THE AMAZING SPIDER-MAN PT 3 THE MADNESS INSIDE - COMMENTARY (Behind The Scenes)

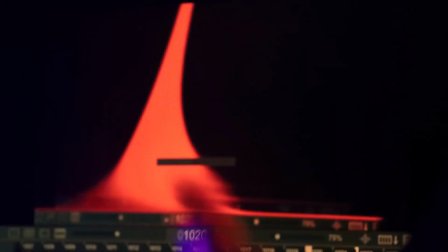(20:18)
Right there, yeah. That was weird. It's a Matrix reference, but...
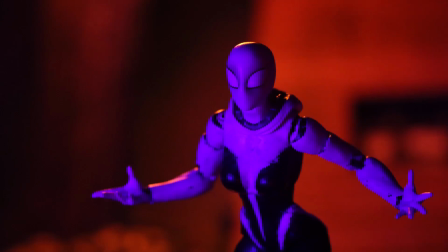(20:23)
It was just, like, a little fourth wall breaking, too. Like, oh. Wow.
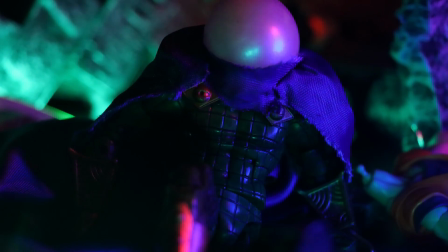(20:28)
I like to be a little cheeky. Some people might know that's actually Dragonframe, which is what I use for stop motion, of course.
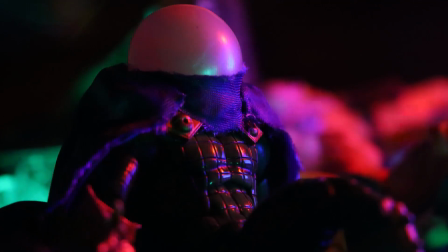(20:37)
Now, all these villains in the Sinister's team, like, have their, like, motives. Doc Ock wants to, you know, redo, like, his research.
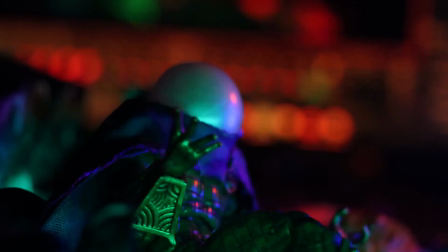(20:45)
Sandman wants to get out of prison. Right. Mysterio wants to make a movie.
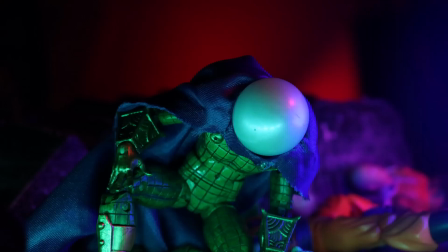(20:49)
Mysterio Mysterio's motive is a bit mysterious some might say
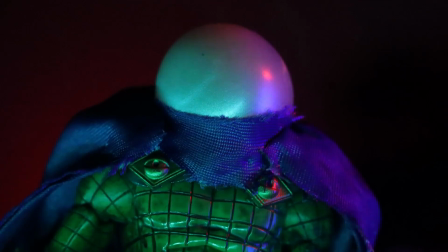(20:56)
and there's something afoot that we have plans to
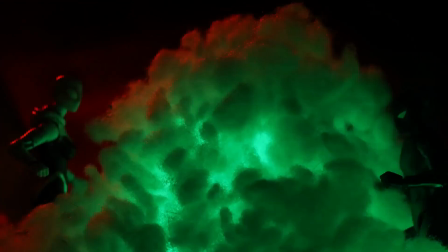(21:05)
explore in the future this is kind of almost a little tease of what he's talking about cause you know it's like
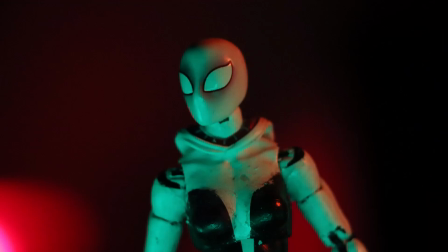(21:14)
he gets away was that even him or was that a hologram you don't know
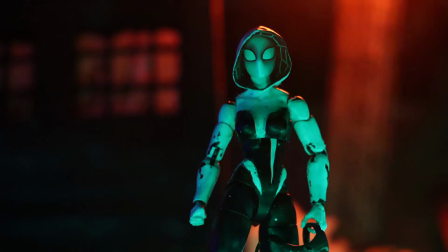(21:19)
you don't know we don't know and you see like the tone is slowly like
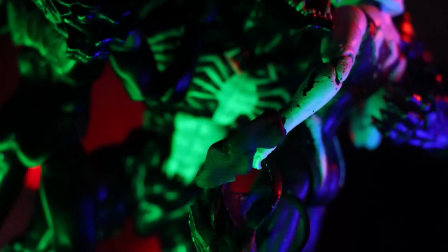(21:24)
teetering downwards because it's we're gonna be going into the goblin fight
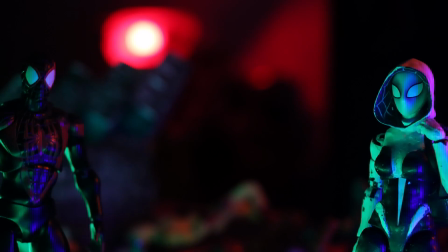(21:29)
yeah and there you see a little bit of symbiota crawling on yeah but
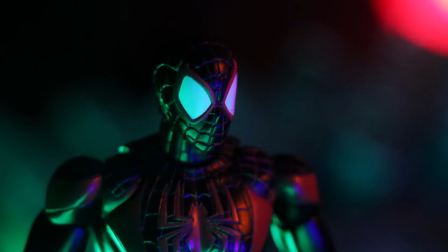(21:34)
the tone is shifting now the tone's shifting yeah i like this exchange you know let's find peter you know and then and then this is this is what
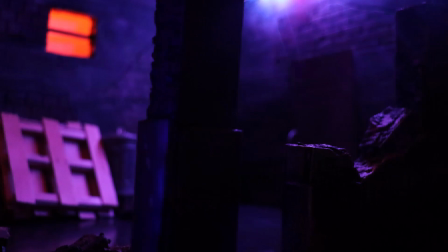(21:44)
happened just a little bit before yeah because they find him beat up right but this is
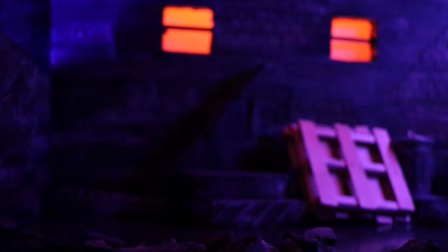(21:51)
okay yeah this we wanted this battle to be very uh i didn't want i
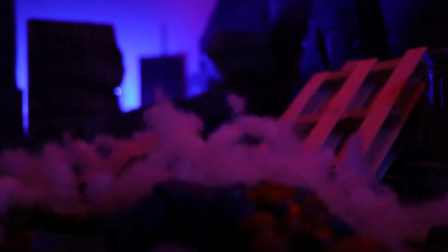(21:59)
wanted you to be guessing very cruel and very even barbaric even very i think that's a good word it's it's brutal
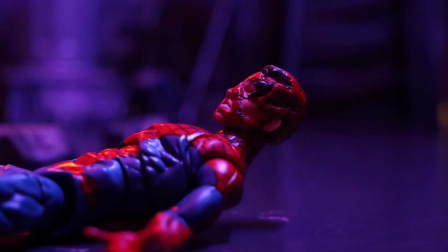(22:07)
and if i if i had a second chance i would have added blood
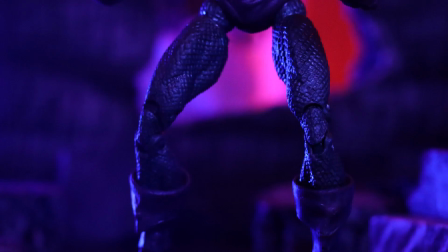(22:12)
maybe yeah to peter on a lot of these that jump was slick well thank you thank you
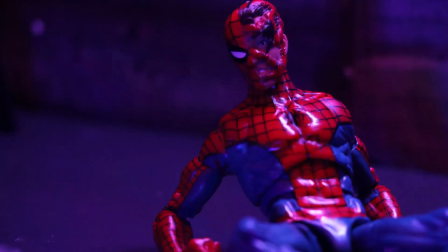(22:18)
i do try uh of course custom head i
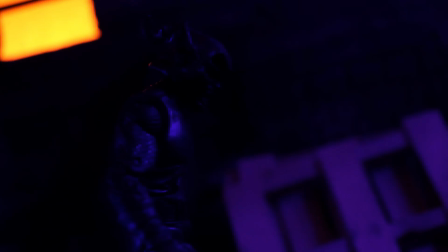(22:23)
like that how it came out this little conversation i'm a big fan of
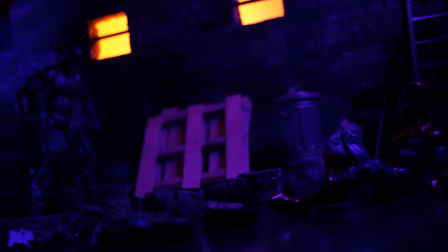(22:29)
what we came up with honestly i'm a big fan of a lot of the stuff we come up with no
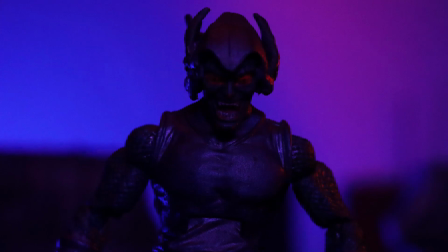(22:35)
but no we just wanted to accentuate accentuate is that the right word accentuate well the goblin's motive is what i'm
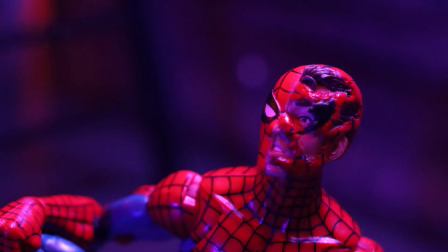(22:44)
talking about yeah like he goblin wants to relish this yeah he's fully
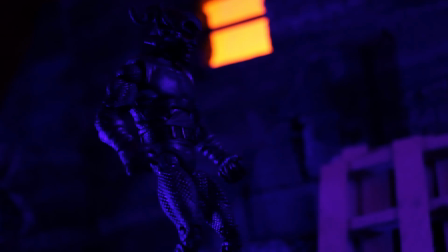(22:49)
taken over at this point there's no norman peter's pleading for norman listen
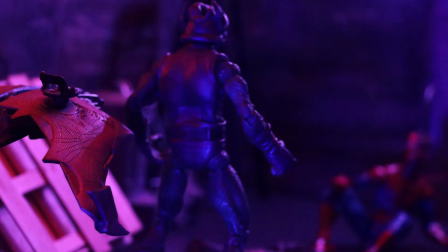(22:55)
to me but goblin not having not having it right this is the night of where it all ends
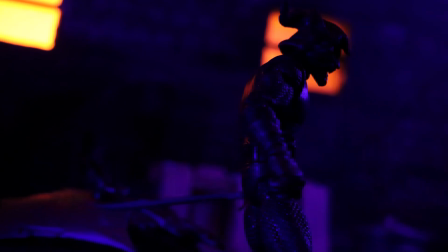(23:01)
he wants it done forever of course it's a scary thought
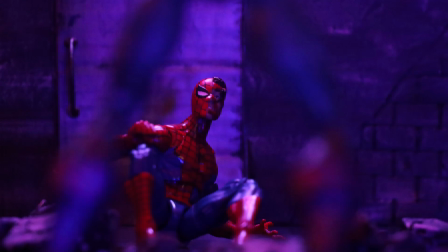(23:07)
you know like he wants to destroy he wants not even destroy
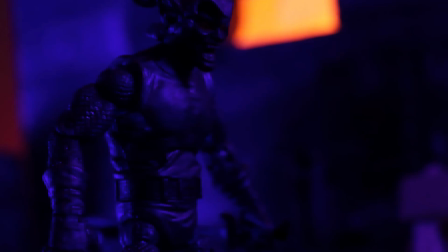(23:13)
he wants to torture him yeah i think exactly and that's when we get into it soon here this is what begins everyone will know
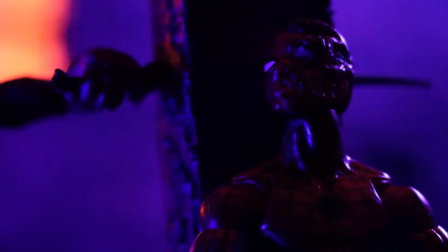(23:21)
what happened who spider-man was what does that even mean you know what does that even mean The goblin's motives.
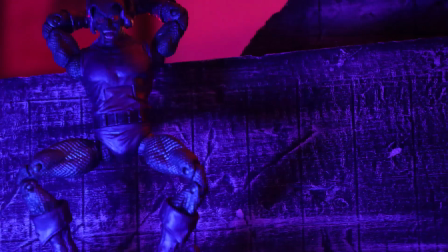(23:30)
That shot. He's playing with him. He's toying with him for sure.
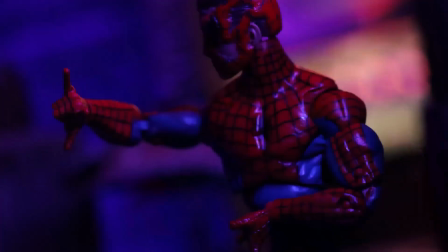(23:41)
It's cool animating that Spider-Man is not at the top of his gang. He has to barely get by.
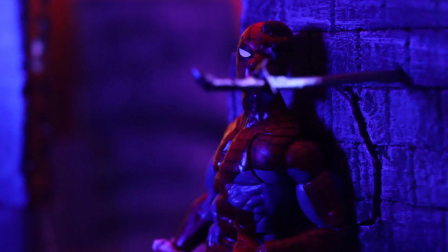(23:47)
He's poisoned. He's injured. He's tired. He's probably hungry. His spider sense is not ringing as alert as usual.
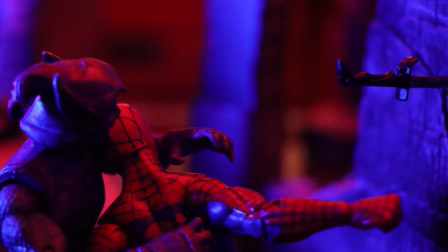(23:55)
This is not looking good.
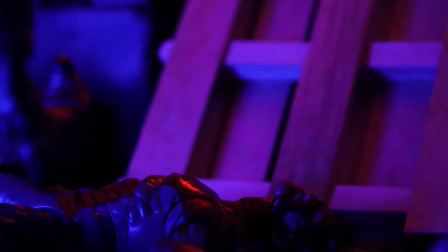(23:56)
It's not looking good. the destructive yeah this whole set that's something we really i really wanted to implement destructibility something i don't see enough like actual practical
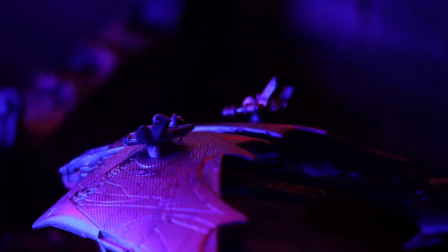(24:07)
destruction and stop motion i just want to do more of that um this part's
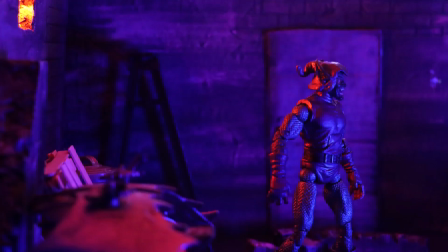(24:12)
brutal you came up with this little oh yeah chase weak